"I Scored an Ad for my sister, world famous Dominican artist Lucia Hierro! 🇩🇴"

All right, you guys, so I sat here for quite a while just looking for the perfect sounds to complete the picture.
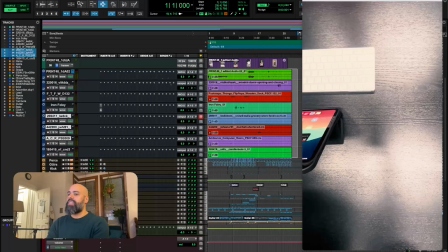So basically, I added some stuff. It's these tracks that I have selected here that are just literally playing in just little moments. So I'm gonna play it with, and then I'm gonna play it without.
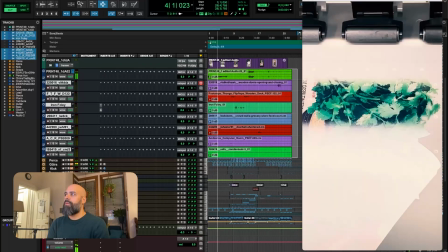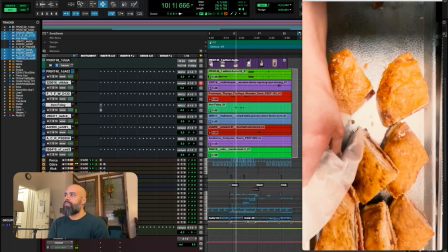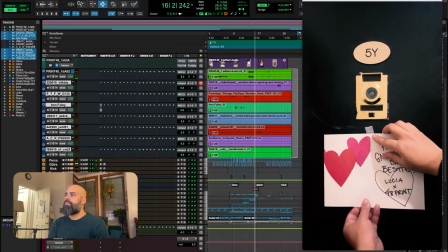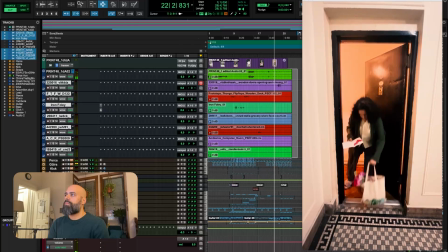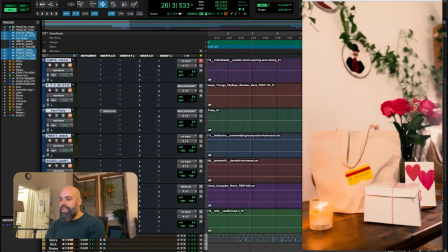Super cool. I had so much fun putting that together. The first thing that I added was some of my own stuff that I recorded for this moment where they shake hands.
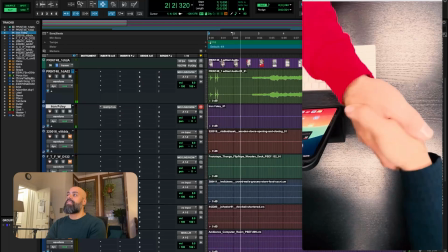So then they shake hands. And I just did that by putting my hands together right here.
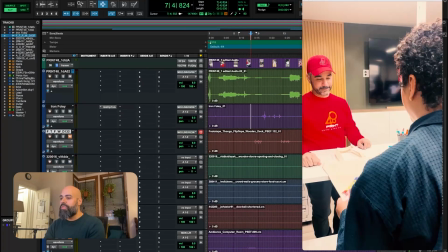Oh, I also added some stuff over here, which was for the handoff of the bag.
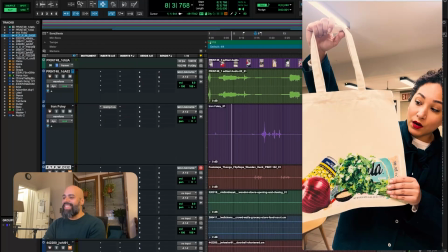A simple gasp, just to kind of add to the amazement.
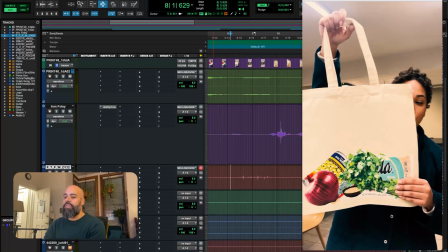And then I added footsteps, because if you hear it without the footsteps, it's street noise, which is great.
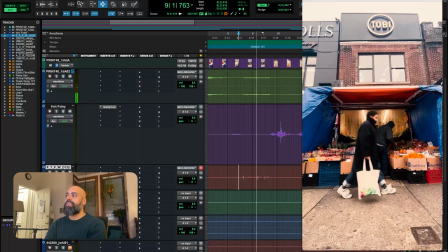I kept it in, I lowered it a little bit in volume, and then I added some footsteps. And then I added this in for when she picks up the pastry.
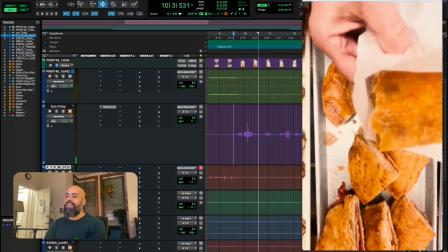See, this is without, and this is with.
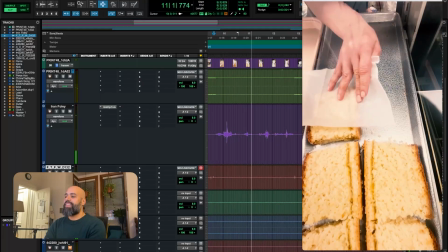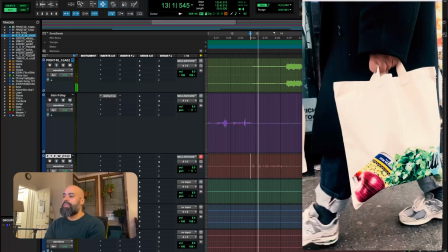Simple stuff, but it just helps move it along. And then some more footsteps. Those footsteps were from a library that I had.
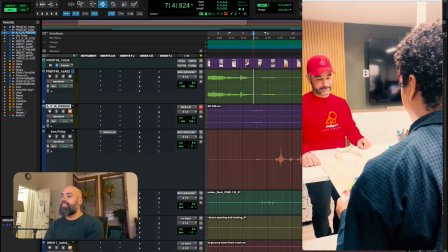So when we cut away from this scene had some ambiance, but this next scene didn't. So I needed to fill it in with some sort of an ambiance.
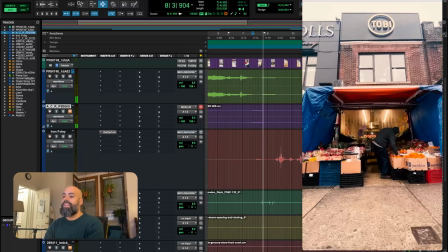This is without. See, it cuts off and just a gasp. But you add a little ambiance to that. It just fills in the room.
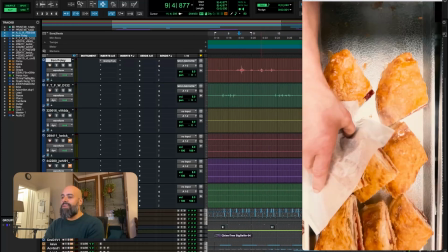While this scene is happening, when you pick up the pastries, I realized that, oh snap, it's just pastry sound and no room tone.
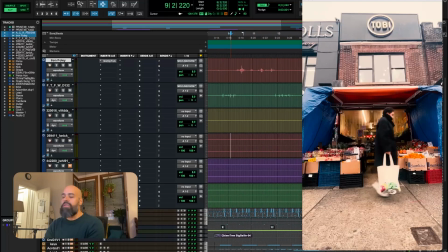So I found a sound of like a store.
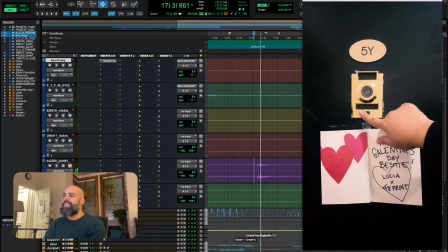And then finally over here, there was no doorbell. So I added in a doorbell.
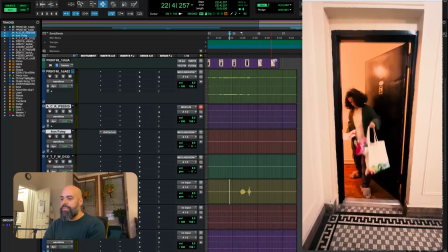Amazing, the typical sound. For the ending of the whole video, I felt like it needed a little help with the door slam.
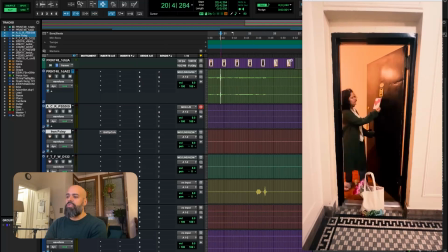There was already kind of some sound there, as you can hear. I just used all of that because I feel like that's just perfect. This came from the video. But then I added a little door creak with a door slam.
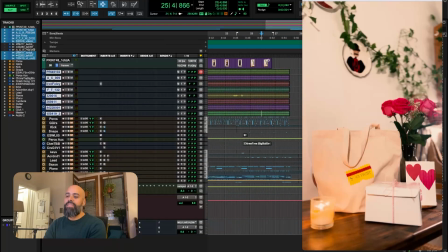And that's it. That's all the Foley work. Now we're gonna go into Premiere Pro to bring in all these audios and mix them together with our music and export.
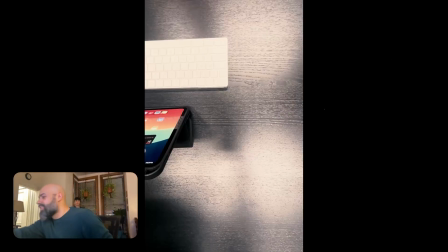All right, so I lined everything up. I put the volumes where I thought they needed to be, and this is it. This is everything together. You ready? Yes. Check it out.